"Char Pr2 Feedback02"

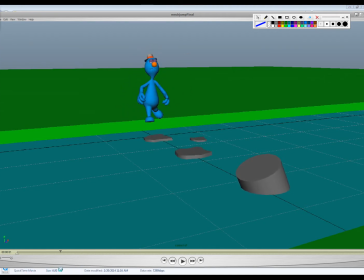8:18 Okay, so I want to look at your anticipations first. So you kind of anticipate down here, but it's not very much. And then the character almost goes back to normal and then jumps.
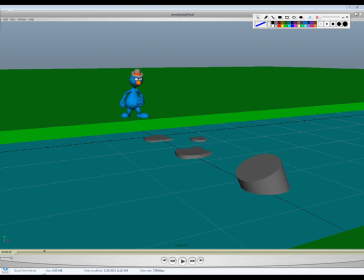8:32 So I think go straight from that anticipation just to bursting up into this pose. Like you should go from like this anticipation pose straight into this pose right here in the matter of like two or three frames.
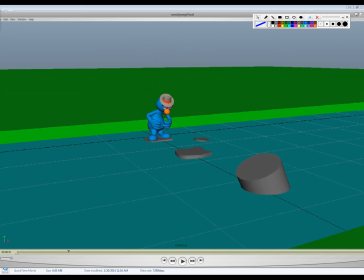8:47 So you get your stretch, and then you get your squash, and then you get a little bit of anticipation there, and then not quite as, well, I think you get anticipate down just a little bit more on this, and then you get that, and then this feels good, this hit, and you know, it kind of slips off, and I feel like maybe he would
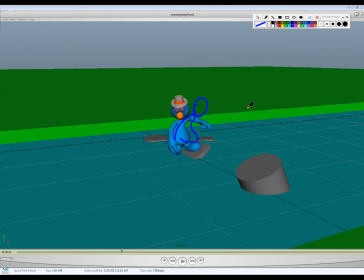9:08 lean a little bit more to this side to try to correct in this pose, but just to kind of keep from falling into the water. You kind of get him doing that just a touch, like right there, I guess he does, so maybe it just should happen a little earlier.
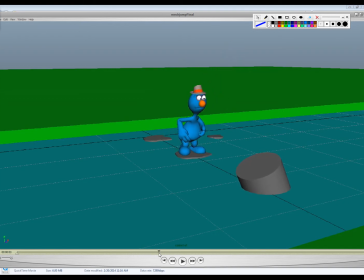9:24 And then there doesn't really seem to be a ton of anticipation for this. It's kind of like he comes up into this squashed pose, and like you feel like he needs to dip just for a frame or two right before he kind of pushes off to that. So it doesn't feel like it has enough anticipation there to me.
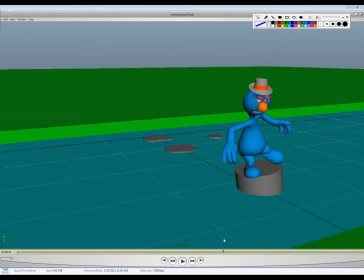9:44 And then... Yeah,
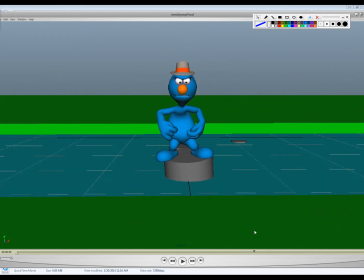9:49 this one kind of is the same thing. It's like he just kind of goes from the squash pose straight into it. And so, like, I would have it like this is gonna sound crazy. Let's take the
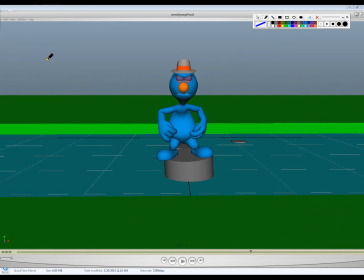10:02 so let's say that, you know, your character let's think of the hip pose, the up and down pose. Okay, so let's say you're right here normal, and I'm talking about the curves now. You dip down on your hips.
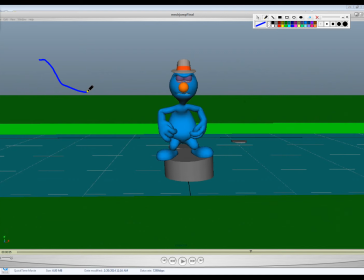10:15 Okay, and this is the curve for your anticipation, right? And then right before he jumps, like what's happening now is just kind of doing this, right? Instead of doing that, like think of it more like, I want to draw, not erase.
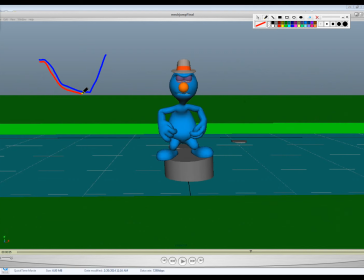10:31 Think of it more of like, you know, this is your anticipation, right? And then right before he jumps, dip a little bit and then jump, okay? And so that, you know, if that makes sense, hopefully it does. If not, we'll talk about it a little bit more in person.
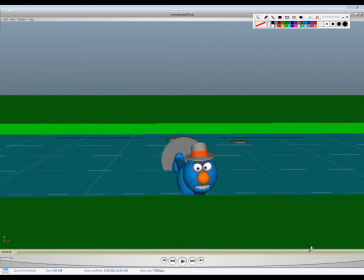10:45 I can kind of open up the file and show you. This one's really close, so I think you've got some really good poses in here.
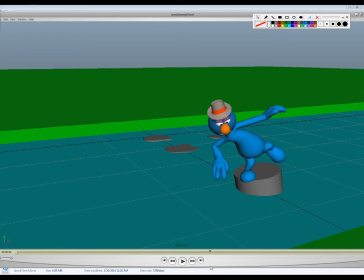10:52 I think it still could use just a little bit of polish to get some of these, like, slight hitches out of it. But overall, this one's looking pretty good. The only other little thing I have is this camera movement feels very linear and kind of sudden.
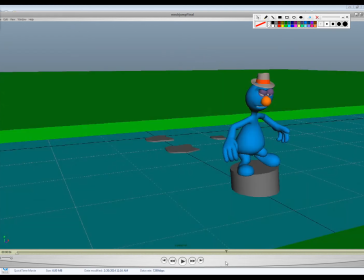11:08 So it's like, and I think like you feel like it just kind of like slam stopped. So it's set to linear. I think it would have it start to move a little bit throughout the whole thing. So it's like barely drifting through all of this, and then it picks up a little bit of speed right here on this last one instead of just sort of
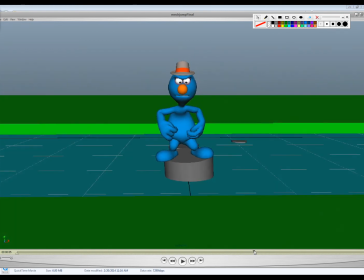11:27 like suddenly starting, suddenly stopping. And so that would be my two cents on that.
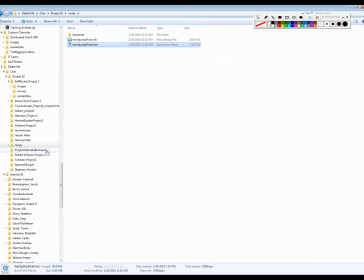11:34 Alondra. Okay, so I think this will be the last one I do on this video, and then I'll try to do another video.
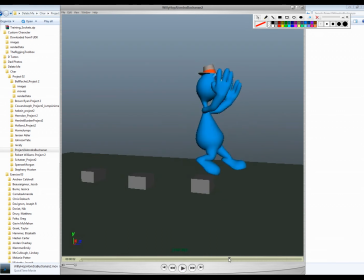11:47 Okay. Timing's looking good. Some of your poses are pretty good, but it's, you got a little bit of twinning going on as well. And I'm not really feeling your push-offs here and your contacts here.
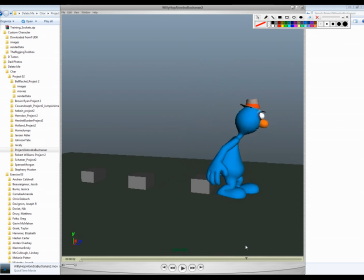12:04 I'm not really feeling the stretch here and the squash here. And some of that's because everything's hitting at the same time. So let's sort of talk about that. So like if the hips hit and then the upper body kind of follows in a couple frames later,
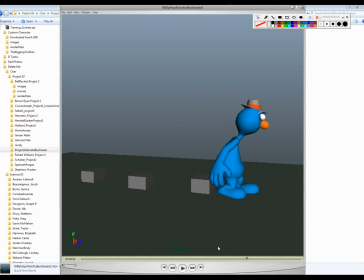12:21 you're kind of going to get this whip action that's going to feel a little bit looser, a little bit nicer.